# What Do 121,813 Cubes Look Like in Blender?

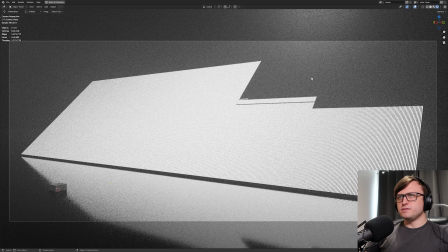(7:21)
kind of along these lines if know what i mean like uh like more of a data visualization but the points are so small that they're kind of blending together in
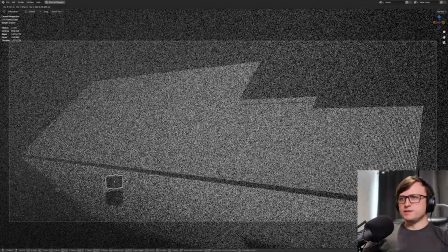(7:28)
like a lot of the middle so maybe if i had like a person standing down here as well kind of looking up that
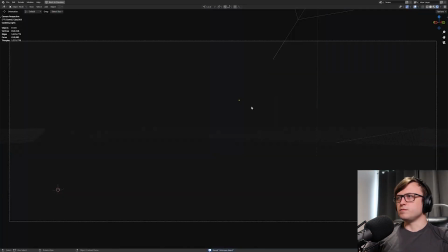(7:35)
could be pretty cool well i think i need to tidy up this bit first so that looks about right maybe if we came from like a slightly more frontal perspective
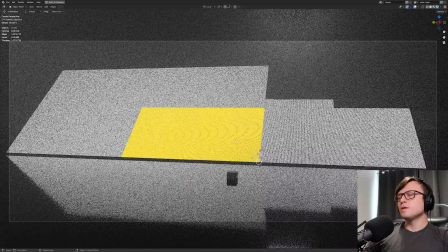(7:43)
would the cubes be easier to see individually okay well what if i scaled them down a bit I guess or increase the size
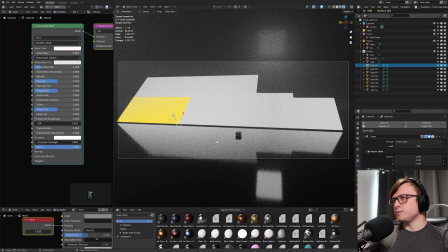(7:51)
between them I'll have to readjust everything manually but maybe that's just how we need to do so free and free
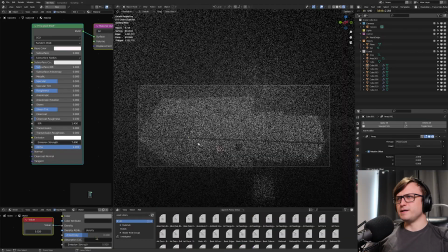(8:00)
but then again if we just zoom out and fit them all back in again it will still look quite densely
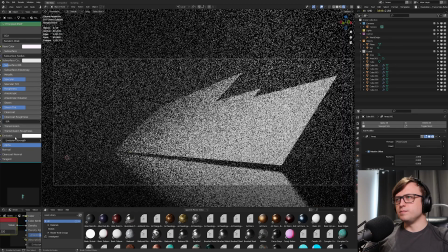(8:04)
packed in high frequency perhaps the emission is part of the problem maybe
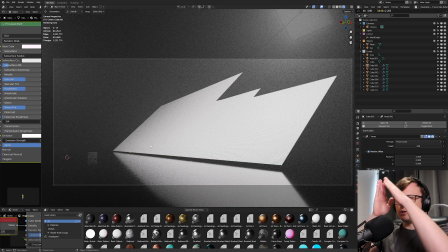(8:09)
what if I finned them so there was less like geometry overlapping from certain angles I wonder if that would work
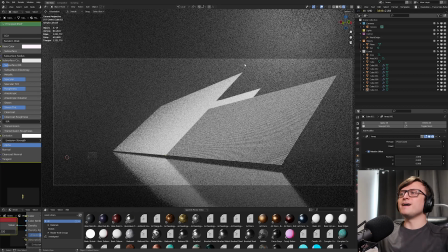(8:17)
so if I did something like that so they were mostly just squares aha there we go that's a lot better big brain movement okay well I want all the others to be the
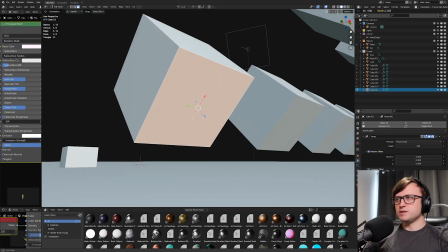(8:26)
same so let me try to figure out a way to do that without having to readjust everything unless I solidify so we do it after the fact
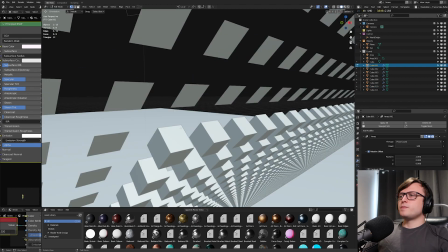(8:33)
like um if I get rid of all the back faces oh the joys of trying to find the laziest ways to do things in blender all
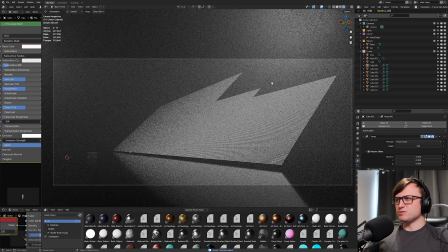(8:41)
right so that's all of the basic faces and to be honest that looks all right do I really need to thicken them like if
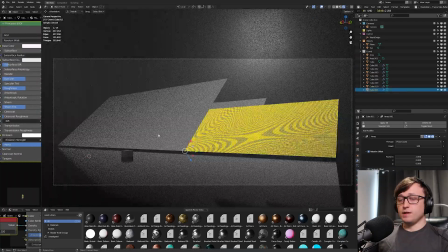(8:47)
we come to the front on perspective now maybe I can now that we've got the extra space in between them maybe I can turn up the lighting a bit
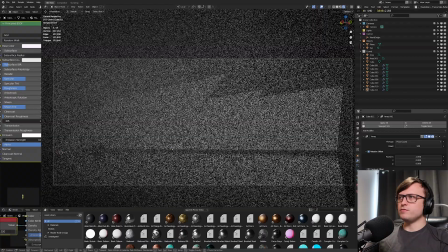(8:54)
so it's a bit more impactful again I quite like the vibe of being low down and thinking of this as some piece of like mega
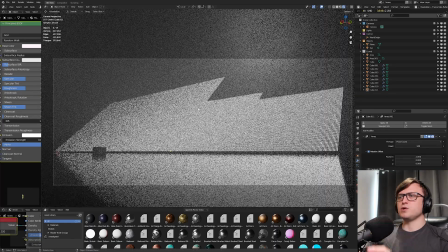(9:00)
architecture almost that's why I kind of want to have like a human presence standing in there all right well should we bring someone in then all right let
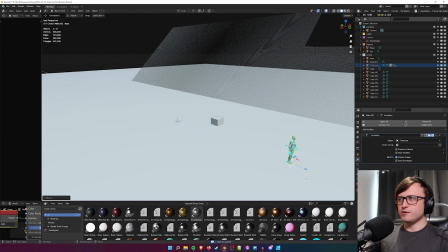(9:06)
me paste one of my IK guys in there we go from like my rigged based characters pack we got you on the local mode don't need that okay
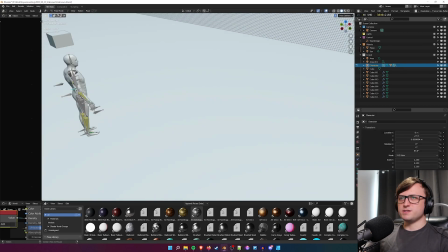(9:13)
let's get you kind of looking in it's not a perfect rig because i'm not a very good rigger but um yeah we'll uh we'll see
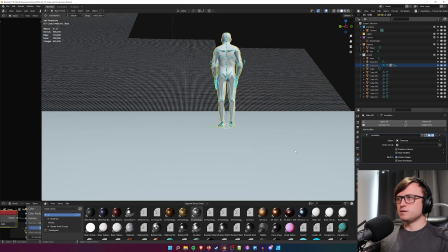(9:20)
what we can do actually kind of want it to be a bit smaller just to sell the sense of scale a bit i don't really care too
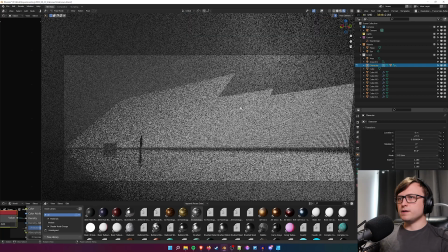(9:26)
much about the hands that might take too long to get right so there we go you have a guy standing there in front of our mega
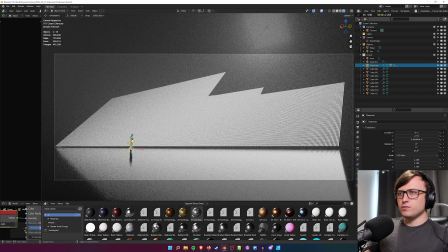(9:31)
visualization for the subscribe account let's rotate him a bit more I want to get closer
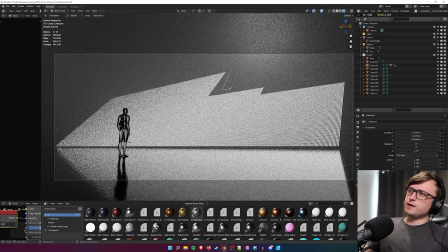(9:36)
further maybe if I put something up here to kind of like explain
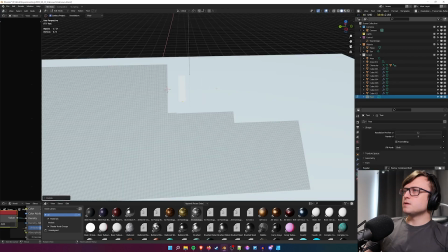(9:41)
what's going on with this all right so what was the number again that was 121813 so this is using Barlow again taking some hints from
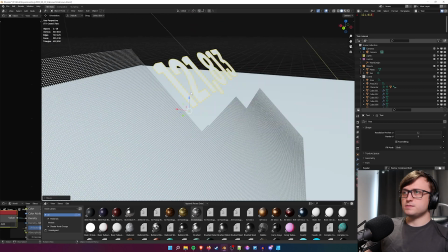(9:51)
the last video I put out about the powerful text might as well give this the same material
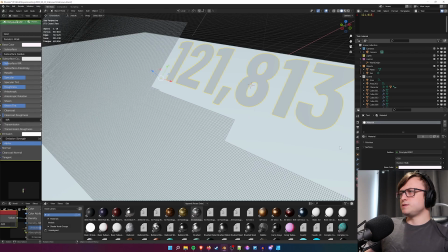(9:56)
as the actual cubes bigger or smaller that's the question.
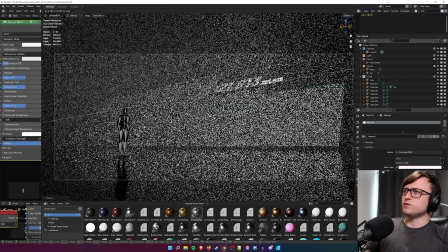(10:01)
If I duplicate that and do like a smaller subscribers text, subscribers,
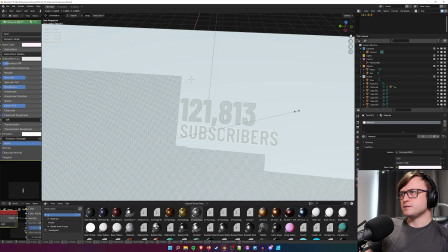(10:06)
or perhaps have you underneath and scale it so it matches the width, something like this.
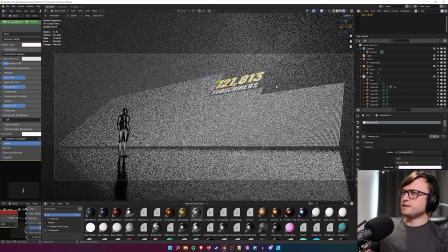(10:12)
We're getting to some like graphic design territory here, but does it need to be the same color or will a different color work?
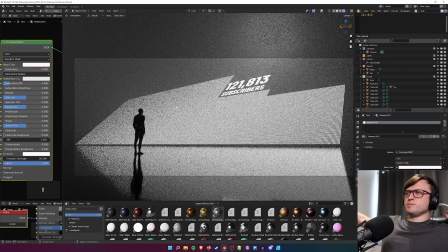(10:19)
Let's try yellow or blue. I don't know, keeping it wide seems pretty nice because it's like a consistent grayscale kind of style to it.
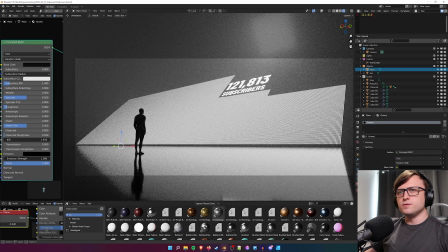(10:28)
So what else can we do to pretty this up add some variation to the floor perhaps let me take a look at my asset packs down here
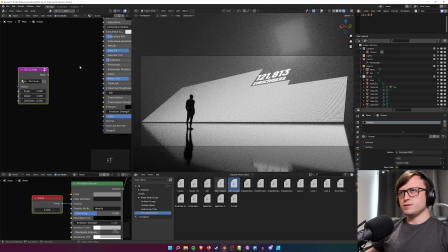(10:34)
procedural patterns dirt grunge let's plug you into the roughness give you a texture coordinate
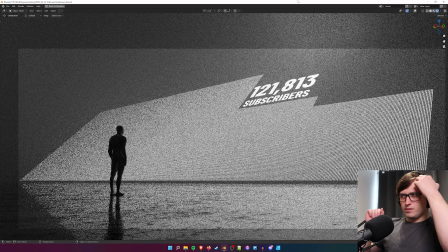(10:42)
and scale you up a fair bit so like we're getting you know an imperfect flooring so the reflection is going to be a bit different all the way
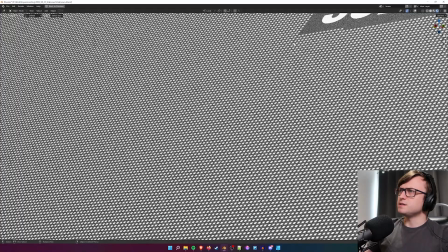(10:50)
along it's looking quite interesting but i think i'm seeing some inconsistency up there somewhere oh yeah there is okay so the position wasn't perfect
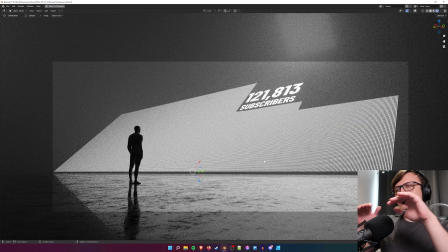(10:59)
i mean i especially like the reflection down here but it still kind of feels weird that it's completely flat it's usually the kind of thing when i look at beginner artworks i look at that and think ah you know you couldn't be bothered to make it any more interesting than that so first
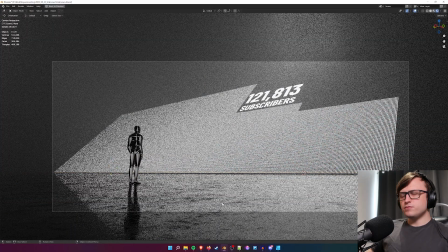(11:11)
of all let me drag that down so it's almost touching is there anything funky we can do to quickly disrupt the floor some trenches perhaps
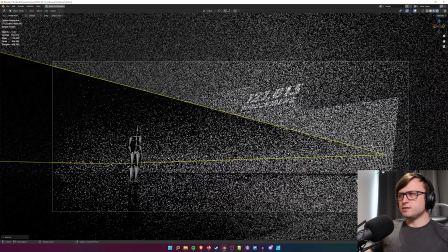(11:20)
maybe having multiple levels of uh some of the planes hang on let's play around i don't know let's do some random pillars gives us a bit of a
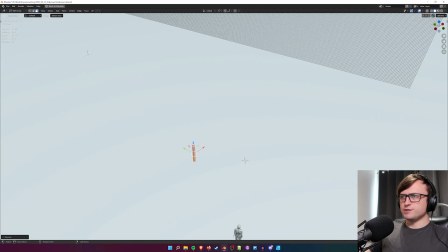(11:28)
strange vibe.